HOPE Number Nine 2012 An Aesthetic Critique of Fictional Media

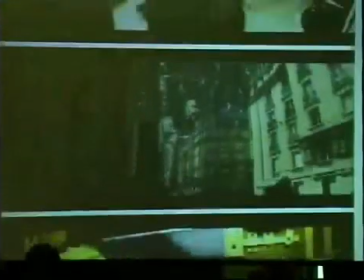24:21 It's sort of now so accepted that like this is supposed to be within someone's mind in a world that she might be generating, but it's just sort of bypassing interfaces altogether.
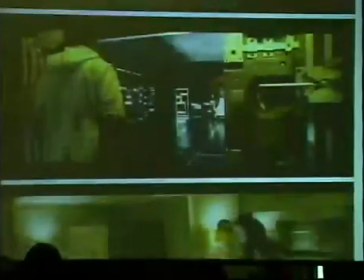24:34 But even still, in this scene, in which the main character has entered his own mind, and is seeing something he's projecting himself, you'll see that in this bedroom, there's this line work, this grid, which is reminiscent of almost maybe Tron, where on an almost subconscious level,
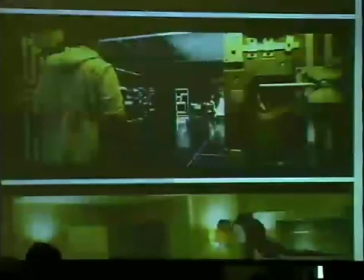24:54 we're still telling people, see, like, well, this is a generated media environment because we're giving you this grid work.
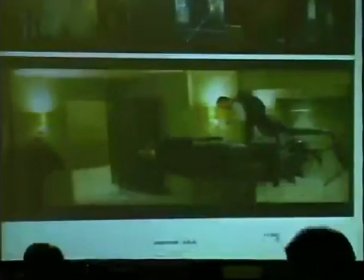25:00 That proves that it's not, that it's a computer or that it's in someone's mind, that it's not real life.
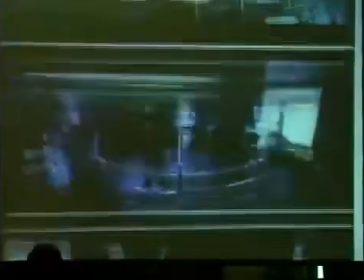25:10 So this is Minority Report, which I said is sort of like the seminal
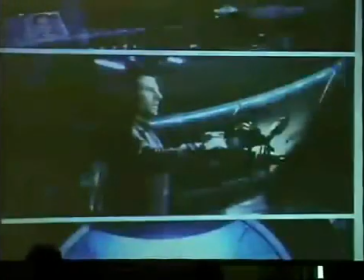25:13 example of the hands-free media environment that is sort of the direction people are going.
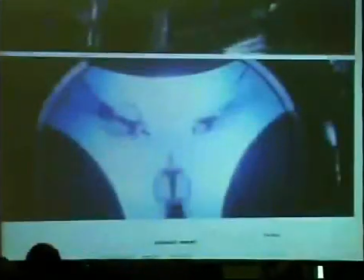25:22 Interestingly, too, you see at the bottom of the screen, these, as part of the plot, that they were thinking they could use a computer interface to predict the future. That was sort of how the plot of the movie came together, that one of the people was making a Minority Report a different example of what they thought the future would be.
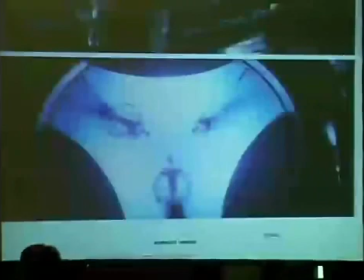25:39 But I point out, too, that when we talk about Inception, The Matrix, Tron, these other things, it's very evident that we think that the ultimate goal is that there'll be no separation from human beings and their interface, that it's sort of like we're going to enter a computer world, we're going to be using our minds to interact.
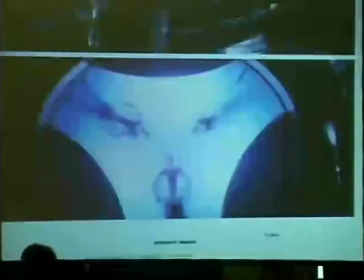25:58 But right now, there's a sort of competitive element of like, how would you actually enter that world? So like in this film, there's a sort of like weird water bath. In The Matrix, they have that sort of mind jack.
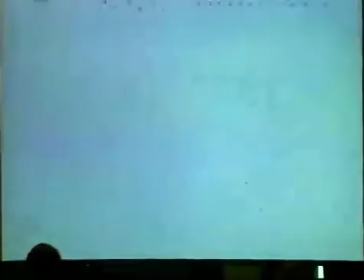26:10 And in Inception, they have a sort of injection. That part's up for grabs.
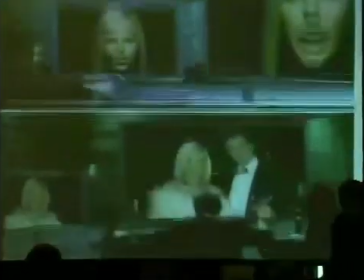26:16 Now, I mentioned the idea of the multi-screen,
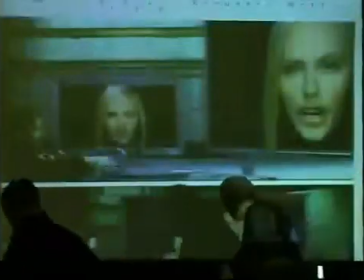26:20 and this is a fun example of where the movies get it wrong because they're just trying to be decorative.
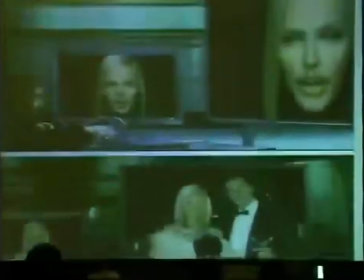26:29 When you see the manipulator, the film director, working on his simulated person,
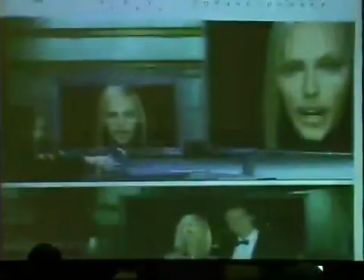26:36 he's using 3 screens to look at the same image. Now, this is an example of where it might look good on film, like we're showing this really high-tech looking thing, but as an actual user, he's not getting any benefit from his multiple screens.
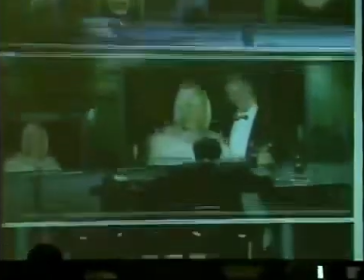26:52 So it's sort of in how you use it.
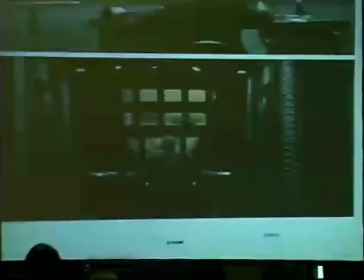26:55 And this is a very good example of where it seems really high-tech, but it's not a very good application of the tool, because what he's getting is a picture of a face that is as big as maybe 10 feet tall, but he's missing information in between the different parts.
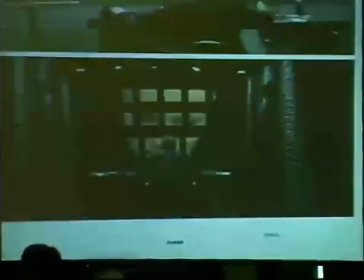27:13 So like we can obviously build a gestalt in our head that's a face, but why would you want to not see the spaces in between of the face? It's sort of just decorative.
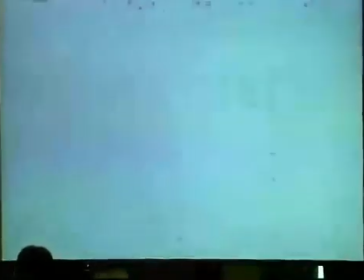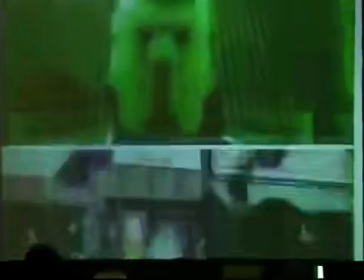27:31 So this is a movie called The 13th Floor. And it sort of was like in that same era as The Matrix.
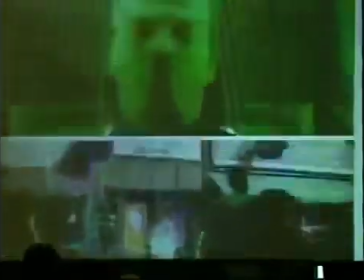27:38 And it was about this designer who was able to build like a virtual reality.
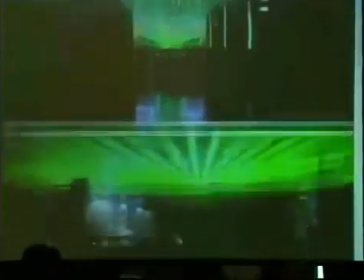27:43 Sort of very similar to like The Matrix, but with their own stylistic twists.
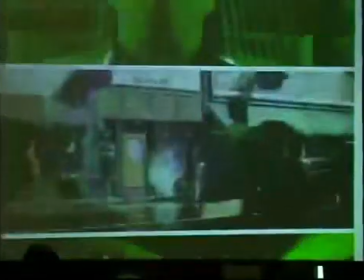27:48 And I think that this is an interesting point, that if you see this imposed grid, it's sort of like that shot we just saw of Inception. How do you inform people that they're looking at a mediated environment if it looks as good as reality? And they do it here by showing this grid superimposed on it.
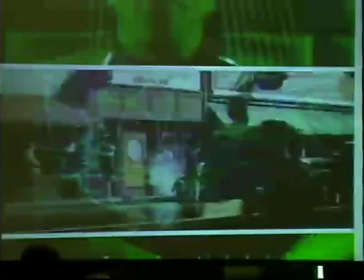28:05 Now, if anyone watches football or basketball maybe, when they show it instant replay, we have the technology to show it in real time. We can make it look as real as if it was a live broadcast, but they'll very subtly slow it down so that on some perceptual level, you can make a difference between, oh, that was reality I was watching, and this is fake, or this is like a mediated experience.